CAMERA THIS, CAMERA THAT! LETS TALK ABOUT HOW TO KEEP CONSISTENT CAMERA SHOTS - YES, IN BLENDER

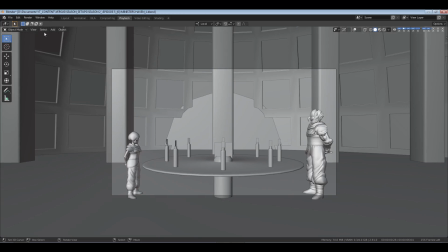[12:13]
So once she says what she says at the end,
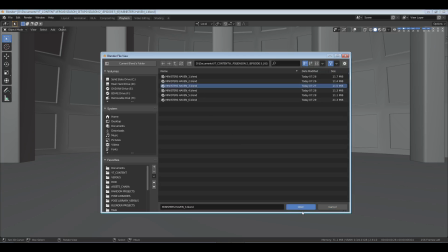[12:17]
then it switches over to Garvin in the second shot, and then in the third shot, it switches to Youngla.
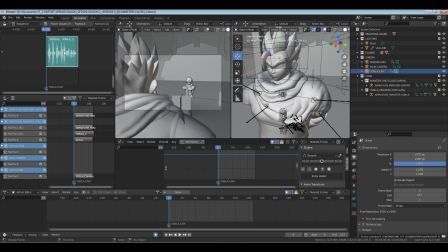[12:22]
So, where we at again? Yeah, because it's over his shoulder now.
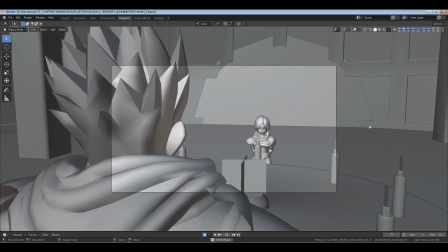And that's a matter of, okay, well, I'm doing dialogue shots, right?
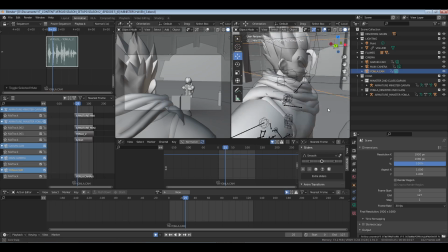[12:39]
So what I tend to do is not try to do them all in the same scene or in the same file. So I'll have save renditions, and that's how I usually do my shots and keeping them consistent.
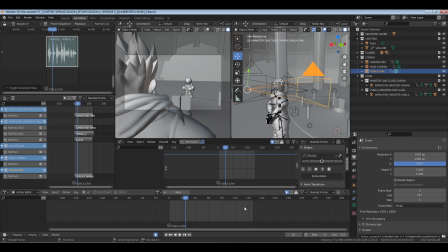[12:57]
Now, sometimes it gets a little off because you may go in and say, oh man, I forgot to save that last keyframe. So now you have to go back and figure it out. So it's best to sometimes go back and look at your last shot. Now, another trick that I like, and let's go to a scene for that.
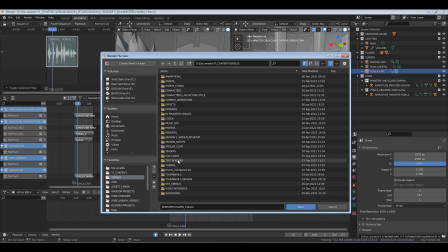[13:17]
I'll look at, let's say, this is season 2, right? Okay, yeah. So let's say, I think it's this one. Yep. All right.
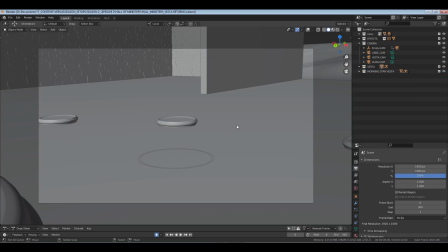[13:29]
So the first one, shots like this are a little bit more difficult to composite.
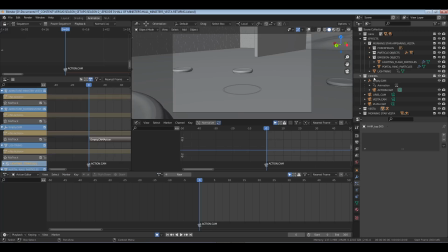[13:36]
I mean not composite, put together, because you're having to. I think it was this one. Which one is running? Yeah, it's this one, because I have it on an empty. Okay, so there's an empty in the scene that's controlling this camera.
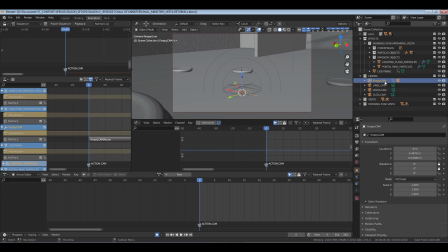[13:54]
So that camera is parented to that empty, so we get this shot.
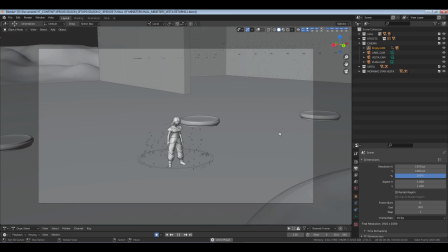[14:02]
Right? Okay. And then boom, the things that are gonna happen.
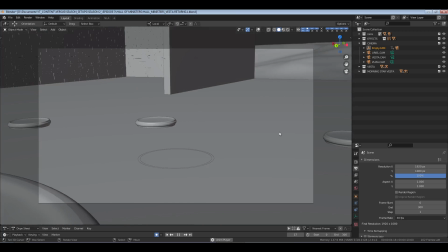[14:09]
Right? Okay. So the reason why I can rotate that way is because the camera is
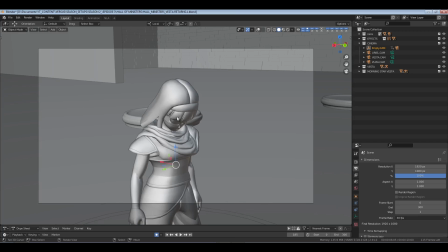[14:16]
parented to the empty rather than trying to force it to just work.
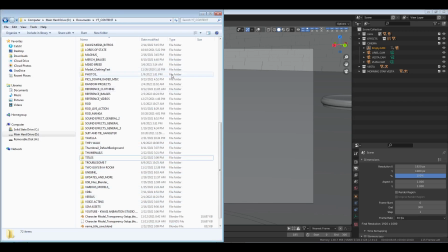[14:22]
All right. So I went to the wrong place. Yeah. Okay.
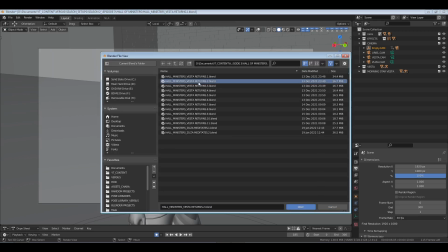[14:27]
Now we go to the second one and show you again.
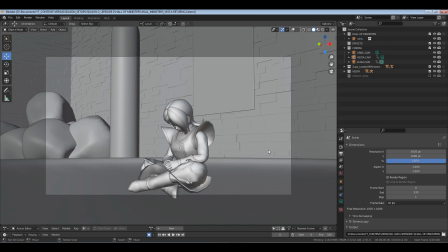[14:31]
This is going to a whole new shot now, but it's in a different save rendition.
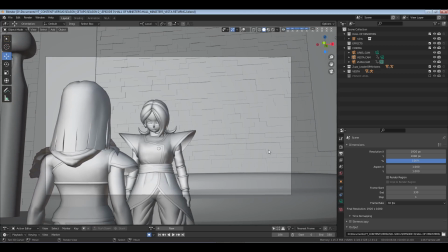[14:41]
Right? And it's the same thing. I'm still using the noise to give me a bit of a handheld feel.
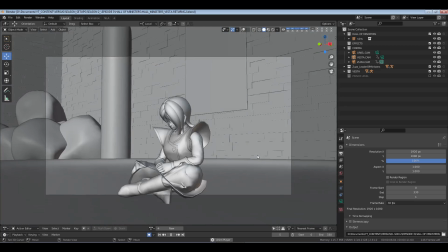[14:50]
And then here is just a slight edge to push to the side.
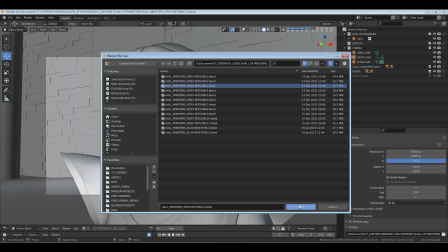[14:55]
Now, when we go to the next shot, it's it's just an instant transition.
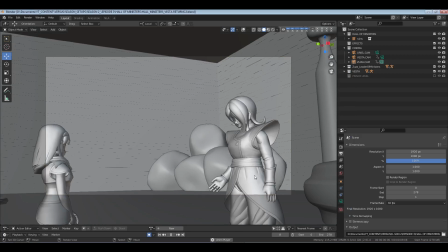[15:00]
Like I just go out wide because she's going to they're having a conversation that's going to switch.
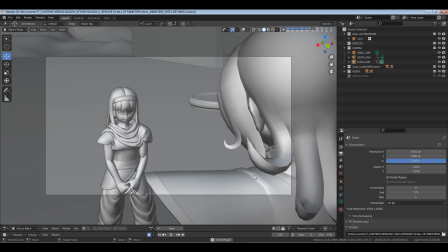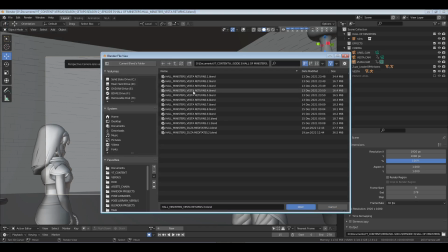[15:13]
Okay, so now when she says "but I," and then we look at the fourth. Is it the fourth? Yeah, fourth shot.
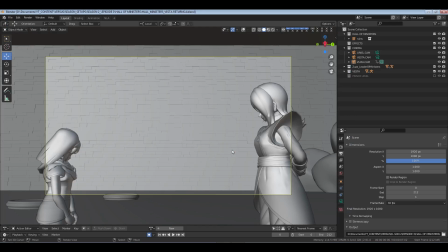[15:18]
I have to look up at the top. All right. Now again, it was panning in that direction, so now we're directly to the side.
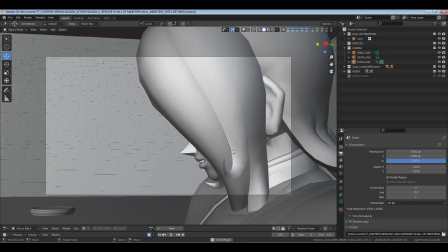[15:26]
Then it shoots over to Zusa.
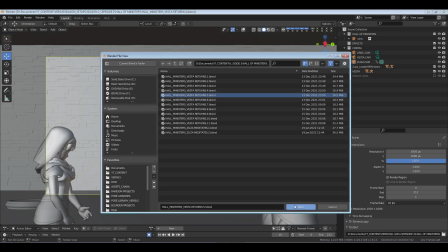[15:31]
Okay, and then if we go to the fifth shot, again, another save rendition.
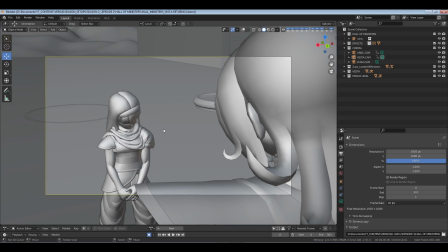[15:37]
It's since she's the one, because okay, the best way to set your shots up is based on whomever the primary speaker is, and or whomever the main focal point is in the shot. So if my focal point is Vesta, which is who's talking now,
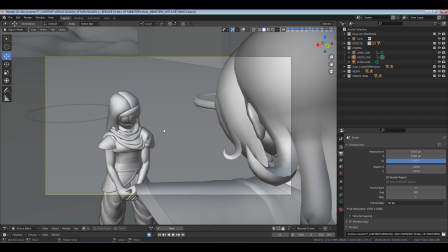[15:56]
then I can do an over the shoulder shot or a rear or from behind shot on Zusa, but facing Vesta. Or I can do a side shot, or I can do a POV shot.
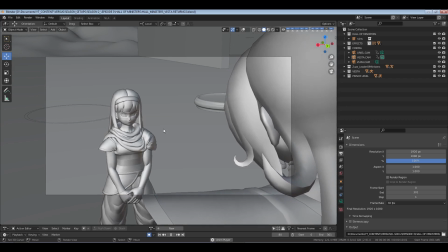[16:10]
In this case, she's just right.
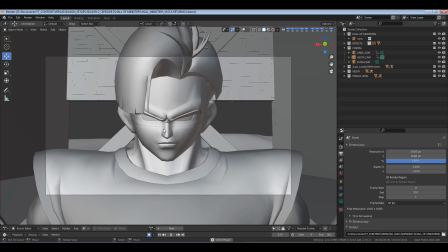[16:14]
And then I come out of nowhere, I go back, and then we get a zoom in on Uriel because he's coming in from above.